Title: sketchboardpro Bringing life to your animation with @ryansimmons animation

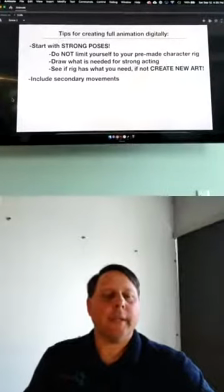(28:54)
Okay, so include secondary movements, the ears, the tie,
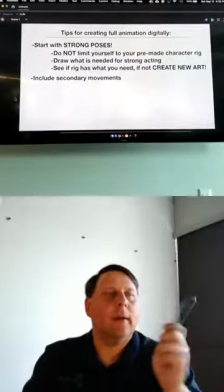(29:00)
the jacket, the tail on the bear, on that one, for example.
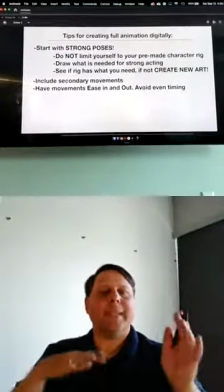(29:06)
Okay, have movements ease in and out, avoid even timing.
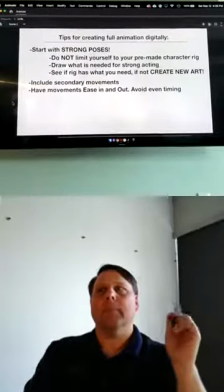(29:10)
This one's really important. We gain momentum and then we slow down.
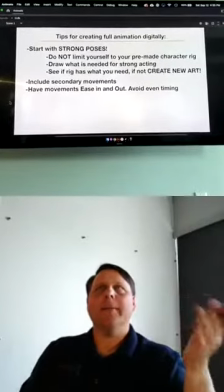(29:17)
If you're animating digitally and you're having the
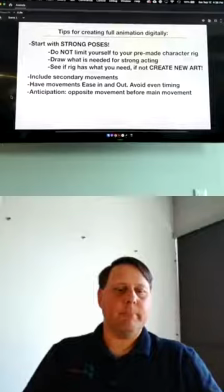(29:21)
program tween it for you and everything is just moving very evenly, it's going to look less believable, right? So use your easing in and out to avoid timing being boring, okay?
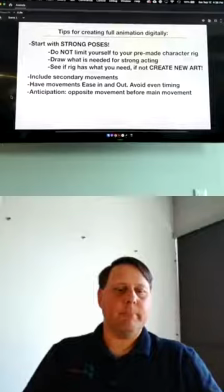(29:38)
Anticipation, that is the opposite movement before a main movement.
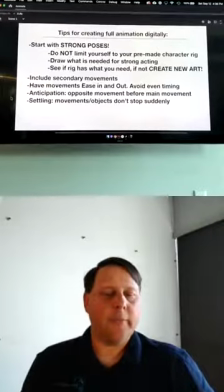(29:46)
Settling, the movements or the objects don't stop suddenly.
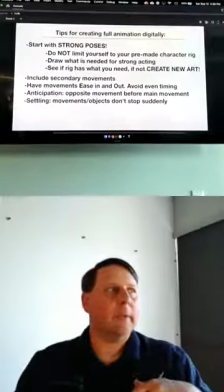(29:50)
They have weight to them, they're moving directions, they have to slow down, whatever it is, okay?
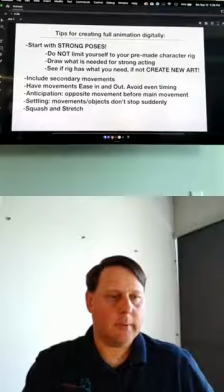(29:57)
And then squash and stretch. Make it cartoony. I can show you an example.
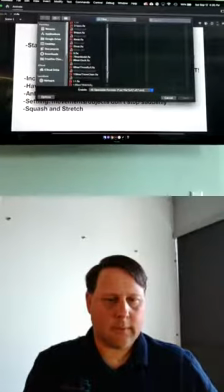(30:05)
Here. Okay.
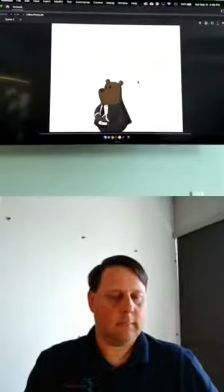(30:12)
Okay.
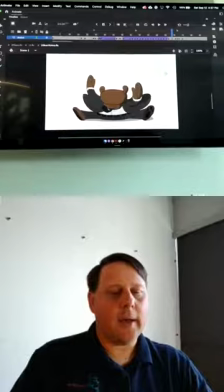(30:15)
So again, this is our happy bear. Okay. So let's look at some of those principles. So anticipation. The main action is he's jumping up and down. But before he can go up, he's got to go down first. He's got to gather his momentum, and then he's got to jump up like that. Okay?
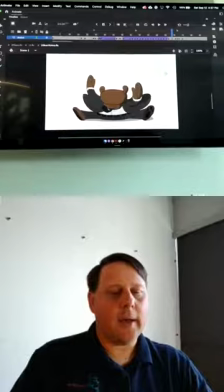(30:33)
So secondary movements, as he's up in the air, you see his tie and his jacket moving because it's being influenced by the movements of his body. Okay? And then when he comes down, we see some squash and stretch.
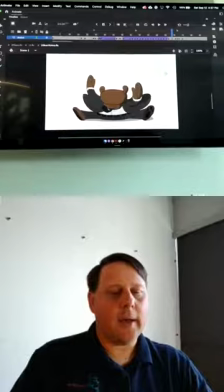(30:51)
Obviously, it just splats, and then it comes back into its form, into its final pose there. And then let's just look through this, go through this slowly here. Yeah, slow it down.
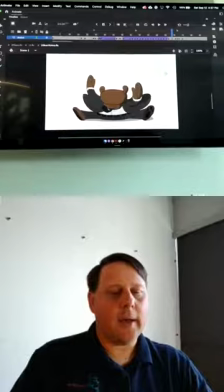(31:07)
Okay, so obviously he's off model here, but this is only being held for a brief time, so it's totally fine. So here we've got our stretch, and then it kind of compresses a little bit, and then it pops to this,
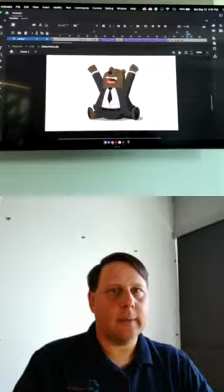(31:24)
and then you can see that movement right there on his jacket and his tie.
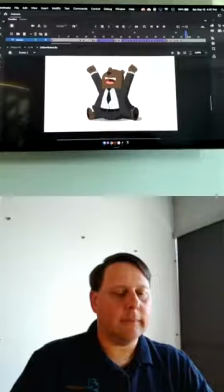(31:30)
So the character's not ending at the same point.
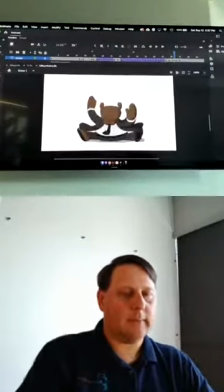(31:36)
Okay, so let's play that again.
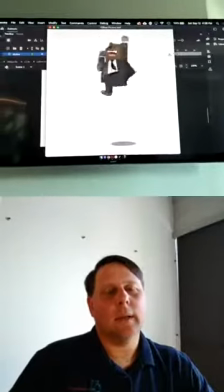(31:42)
Okay. Any questions? Oh yeah, we've got some really good questions.
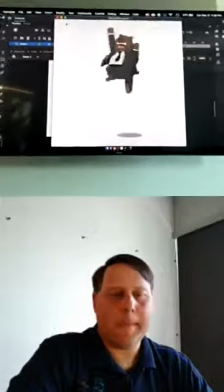(31:48)
I've been kind of banking them up. Let's go back here a little bit.
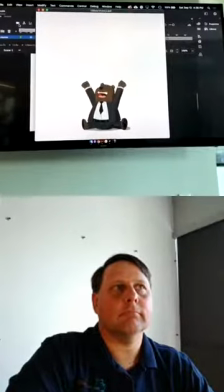(31:54)
What are some tips for economic animation? Okay, what are tips for economic animation?
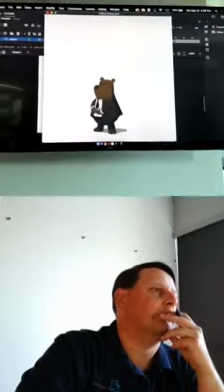(32:00)
What are the things you can cheat? What are things you can cheat?
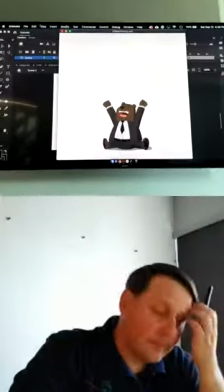(32:05)
Okay, so in this one, I cheated his head.
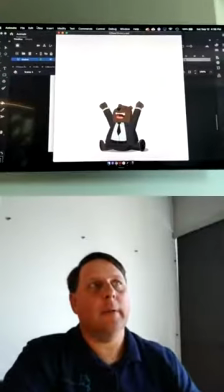(32:09)
When he's at the very, very top, that is the same piece of art up there.
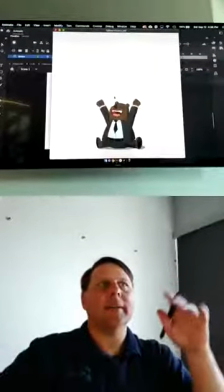(32:14)
I moved You just tilt it. I just tilted it. There are cheats like that.
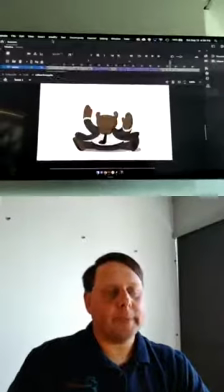(32:21)
Also, like the belt. So let's just go into this.
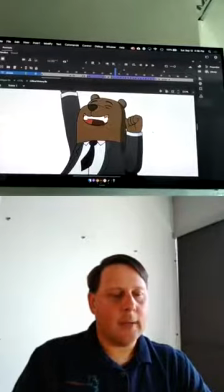(32:30)
So I reuse this. I reuse this hand position here, right?
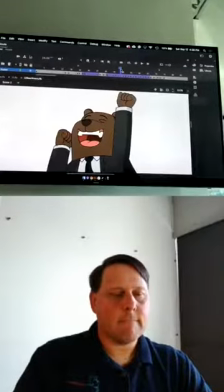(32:39)
Let's see.
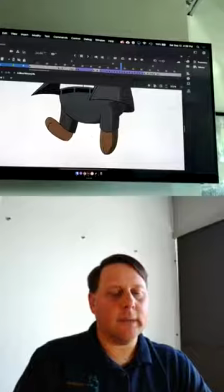(32:44)
You know, this is a cycle. So this foot animation is a cycle, and I'm just letting it loop over and over.
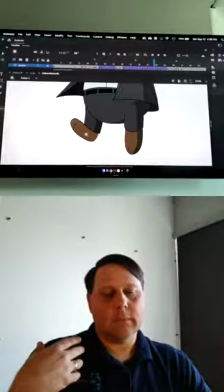(32:51)
I don't actually have to animate it completely all the times that he's up in the air.
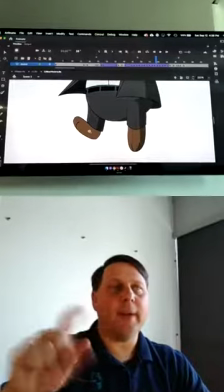(32:57)
I just do it once. It's like 5 frames, and it's just going to go as long as he's up there.